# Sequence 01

genre and studying the conventions, I wanted to make sure that I stuck to most of the horror conventions to maintain a sense of professionalism. This also allows the consumer to understand the genre at first glance. My media product used conventions of real media products through the 4 micro-elements: camera work, editing, sound and movement scene. The camera angles and shot types were based around other trailers in which I'd studied.
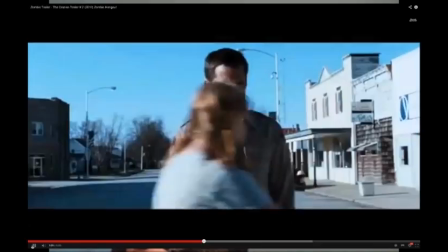[0:32]
For example, here you can see how the Crazies trailer uses a lot of close-ups to show the scared expressions on the actors' faces. And this is what I've done here in my trailer.
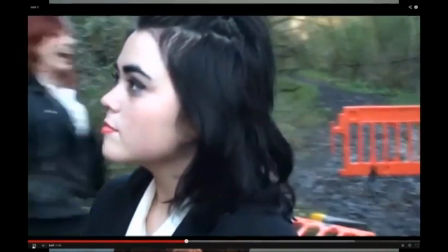[0:45]
I've also developed this kind of convention by using a natural lighting to create silhouettes of the actors' expressions.
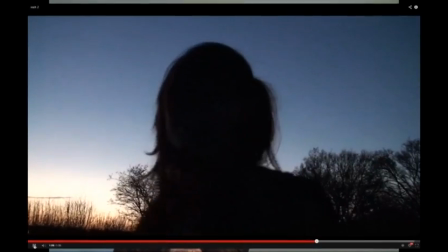[0:52]
And it's not so clear as to what face they're pulling, so this makes the audience imagine what face they are making, and the involvement of the consumer here just really grabs them into the trailer.
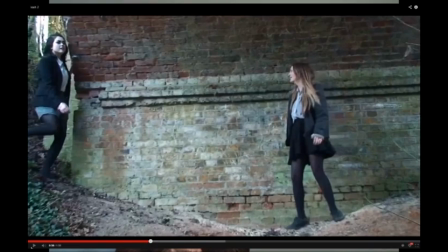[1:06]
I also used over-the-shoulder shots, for example here,
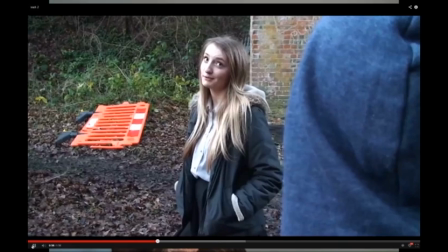[1:09]
and this is because it is a very common use of camera work in horror films because of the involvement of the consumer, which is then causes them fear because they're unaware as what is behind them. Horror trailers often use a false sense of security convention,
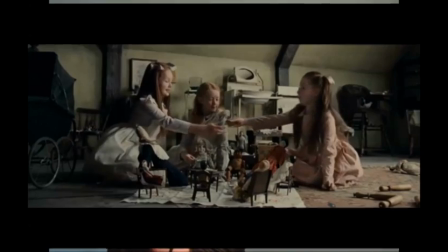[1:30]
which is where at the beginning of the trailer it's playing like soft music and there's children playing, for example, in this clip of The Woman in Black.
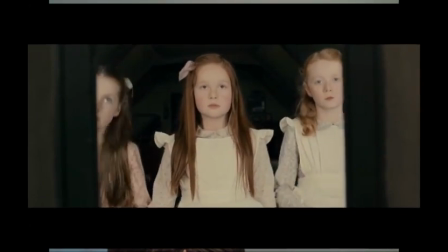[1:41]
The music then hits a low point and bad things begin to happen. For example, here the girls start jumping out the window.
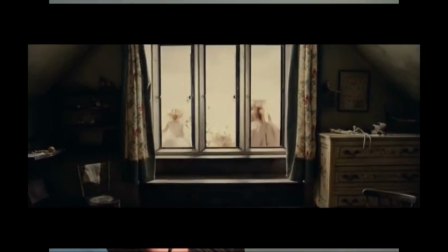[1:50]
I use this convention in my trailer. For example, this is the beginning of the trailer.
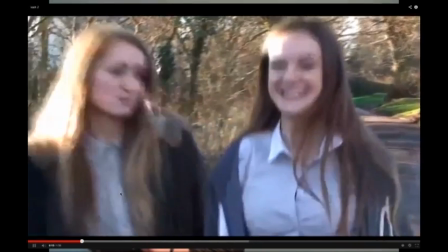[2:01]
And this is 30 seconds or so later into the trailer.
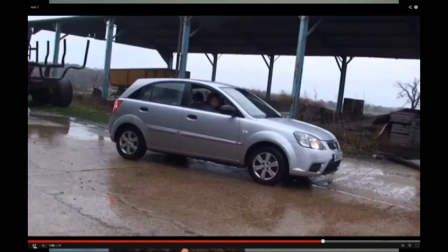The use of editing is very conventional and shows how I've used conventions of real media products. However, Todorov's theory of structure, which explains how it should begin with an equilibrium, a disruption, then a new equilibrium, is used in almost all film trailers. But I challenged this convention because my trailer was not shown in chronological order, and I did this because I didn't want it to seem like a short film, as many film trailers do. I also wanted the audience to be guessing when they watch the trailer, whereas most trailers basically tell the whole story in 3 or 4 minutes. Another key convention that I used when editing was extremely quick shots to really fast-paced music. For example, here in the Insidious trailer.
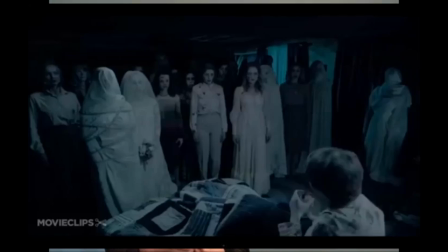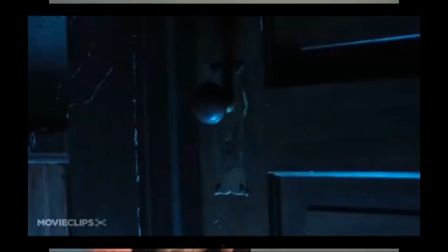[3:02]
And here in my own trailer.
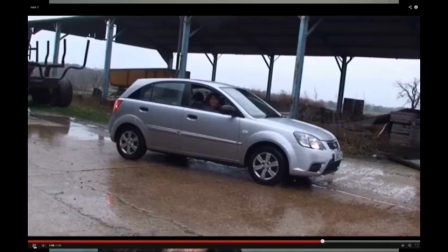The costumes, lighting, locations and props mainly stuck to conventions of real media products. For example, the ghosts wore white, the schoolgirls in school uniform. The lighting was partially difficult due to having to wait for the sun to go in and to film the scary parts when the sun's just gone down. However, this used real conventions as real media products have a lot more time to film, and they film at night and they have big professional lights. Props such as cigarettes, cars, are not so much conventional, however they definitely added to the atmosphere that I wanted for my film. Prince notes that a horror film's main convention must be a social message that is part of a historical moment in time. For example, in The Woman in Black, the storyline explains how a woman was betrayed in the past and now haunts her mansion when people try and sell it.